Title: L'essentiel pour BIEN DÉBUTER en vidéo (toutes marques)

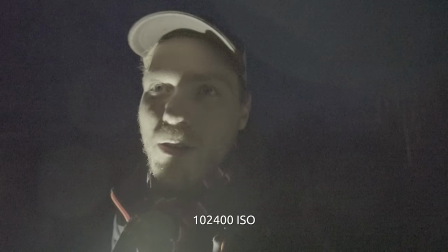Alors en photo, on vous conseille souvent de vous soucier en premier des ISO, de la sensibilité par rapport à la quantité de lumière vous avez autour de vous.
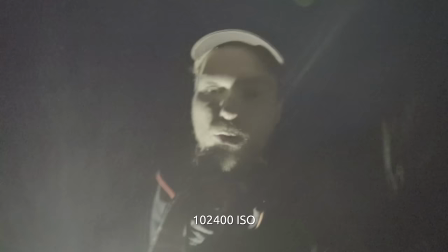Ce n'est pas tout à fait vrai en vidéo, même si dans certains cas, effectivement, on va pouvoir y réfléchir rapidement, notamment avec l'expérience.
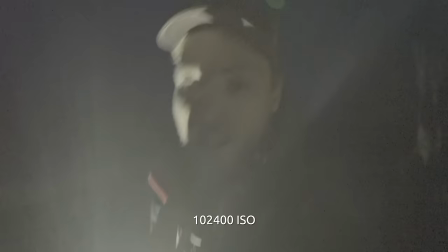Mais ce n'est pas la première chose qu'on va régler. La première chose qu'on va régler, en tout cas que je vous recommande de régler dans votre processus d'apprentissage, ça va être la vitesse d'obturation, donc ce qu'on appelle le shutter speed. se soucier de cette vitesse-là si on souhaite se rapprocher d'un rendu qu'on va appeler cinématographique. Je n'aime pas trop ce mot ici sur YouTube, mais c'est ça.
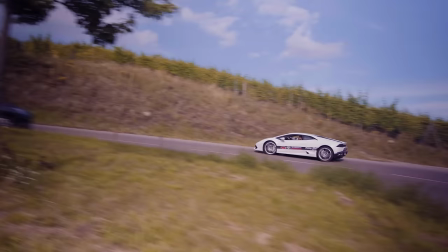En fait, est-ce qu'on va se rapprocher, vouloir se rapprocher d'un rendu visuel tel que celui qu'on voit au cinéma ? En quelque sorte, c'est un petit peu ça. Si la réponse à cette question est oui, dans ce cas-là, on va d'abord se soucier de la vitesse d'obturation avant de parler de l'ouverture du diaphragme et avant de parler des ISO. Si par contre, ce n'est pas forcément votre souhait, effectivement, réfléchir comme en photo et d'abord régler ces ISO pour chercher la meilleure qualité possible et éviter au maximum le bruit, c'est une solution aussi, mais ce n'est pas celle-là que j'ai envie d'aborder ici dans cette vidéo pour vous donner de bonnes bases en vidéo. Donc tout comme en photo, la vitesse d'obturation va définir d'une part la quantité de lumière qui aura le temps de pénétrer dans le boîtier jusqu'au capteur,
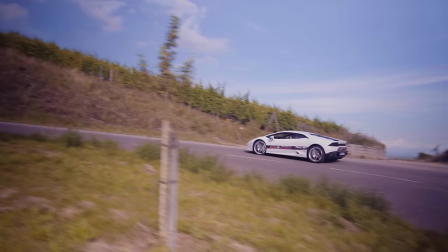mais aussi et surtout la retranscription des mouvements sur chacune des images qui composent la séquence vidéo.
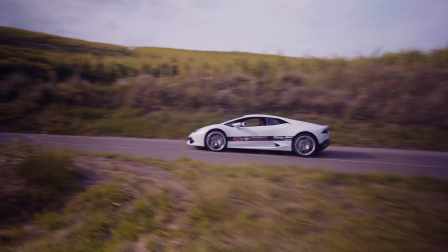Tout comme en photo, le flou de mouvement ne dépend que de la vitesse d'obturation de l'obturateur ou, effectivement, du mouvement de caméra dans l'espace. Mais en tout cas, dans le triangle d'exposition dont on parle ici, il n'y a que la vitesse d'obturation qui influe sur le flou de mouvement de votre scène. Et donc, tout comme en photo, j'insiste beaucoup là-dessus, je sais, plus la vitesse d'obturation sera faible,
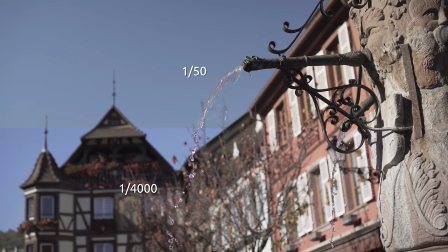plus il y aura de flou de mouvement sur chacune des images qui composent un clip vidéo, puisque chaque image est une photo à part entière. Et donc à l'inverse, plus cette vitesse d'obturation sera rapide, plus les mouvements paraîtront figés sur chacune des images qui composent le clip. Du coup, il est d'usage en vidéo, je vous le disais tout à l'heure, d'essayer de retranscrire un flou de mouvement qui soit fidèle à celui qu'on voit avec nos yeux tous les jours.
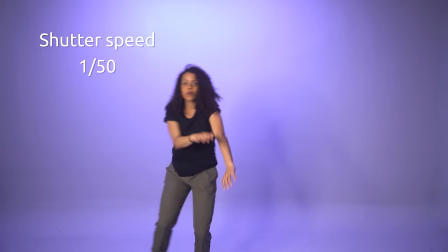Et du coup, c'est ce qui est utilisé au cinéma. Et pour obtenir ce rendu-là, on va utiliser un réglage d'environ 1 cinquantième de seconde. Et on parle souvent du coup de la règle suivante, la vitesse d'obturation est égale à 1 sur 2 fois le framerate que vous avez choisi. Par exemple, si vous filmez à 25 images par seconde, vous obtenez donc 1 sur 2 fois 25, c'est-à-dire le 1 cinquantième. Si vous filmez à 30 images par seconde, vous obtenez 1 sur 2 fois 30, ce qui nous donne le 1 soixantième, etc. Par contre, cette règle-là n'est plus du tout valable lorsque vous souhaitez réaliser des ralentis, Puisque dans ce cas précis,
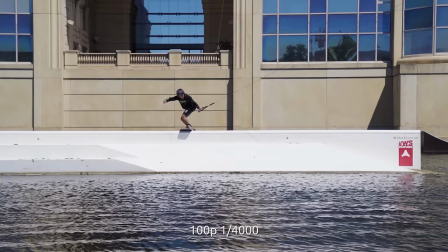on est vraiment dans un cas particulier, on cherche à ralentir la vitesse réelle des mouvements en post-traitement lors du montage,
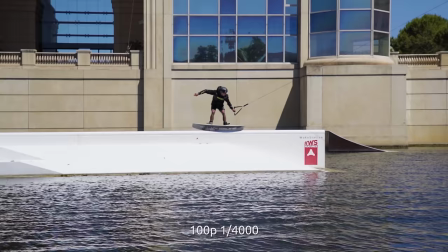il est nécessaire de figer l'intégralité des mouvements sur chacune des images qui composent la séquence ralentie.
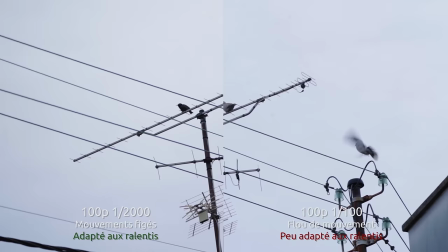Sinon le rendu ralenti ne sera pas du tout élégant à l'image. Et parfois même si vous souhaitez retranscrire un rendu des mouvements à vitesse réelle, pas au ralenti, il peut parfois être intéressant d'utiliser un shutter rapide pour permettre au spectateur d'analyser le contenu de ce qui se passe dans chacune des images du clip que vous filmez pour avoir une compréhension intégrale de
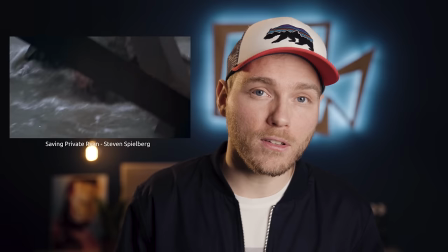la scène. Alors un bon exemple pour ça, ce serait la longue intro du film Il faut sauver le soldat Ryan de Steven Spielberg où un choix a été fait,
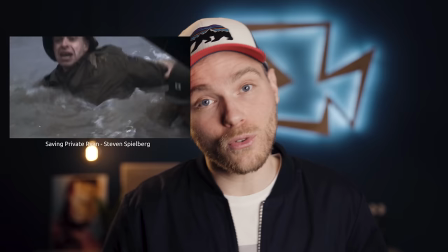c'est celui de filmer avec un shutter speed plus rapide que la règle du 1 sur 2 fois framerate.
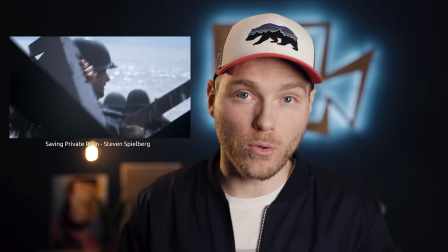Un shutter speed qui permet de figer chaque mouvement puisqu'en plus la caméra bouge énormément pour immerger le spectateur.
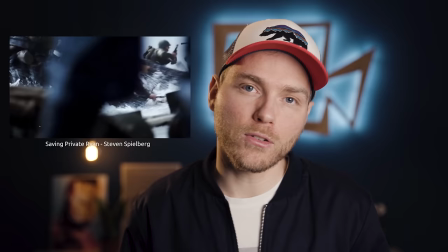Et du coup, le fait que le shutter speed permette de figer tous les mouvements, ça permet au spectateur de voir les émotions des acteurs, de voir chaque détail de ce qui se passe dans la scène.
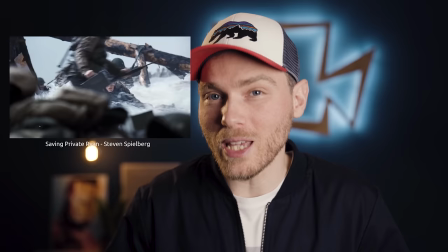Et du coup, c'est encore plus immersif, encore plus prenant émotionnellement. Alors, pour en revenir à la valeur que vous devez choisir pour filmer, elle correspond toujours, je le dis et je le répète, à votre volonté artistique et narrative par rapport à ce que je viens de vous décrire. A noter quand même que votre shutter speed le plus bas autorisé correspond à une vitesse de 1 sur votre framerate, par exemple le 1 sur 25 si vous filmez à 25 images par seconde. puisque forcément si vous passez en dessous de cette limite, le boîtier passera d'une image à l'autre plus rapidement que le temps qu'il lui faut pour réaliser chacune de ces images.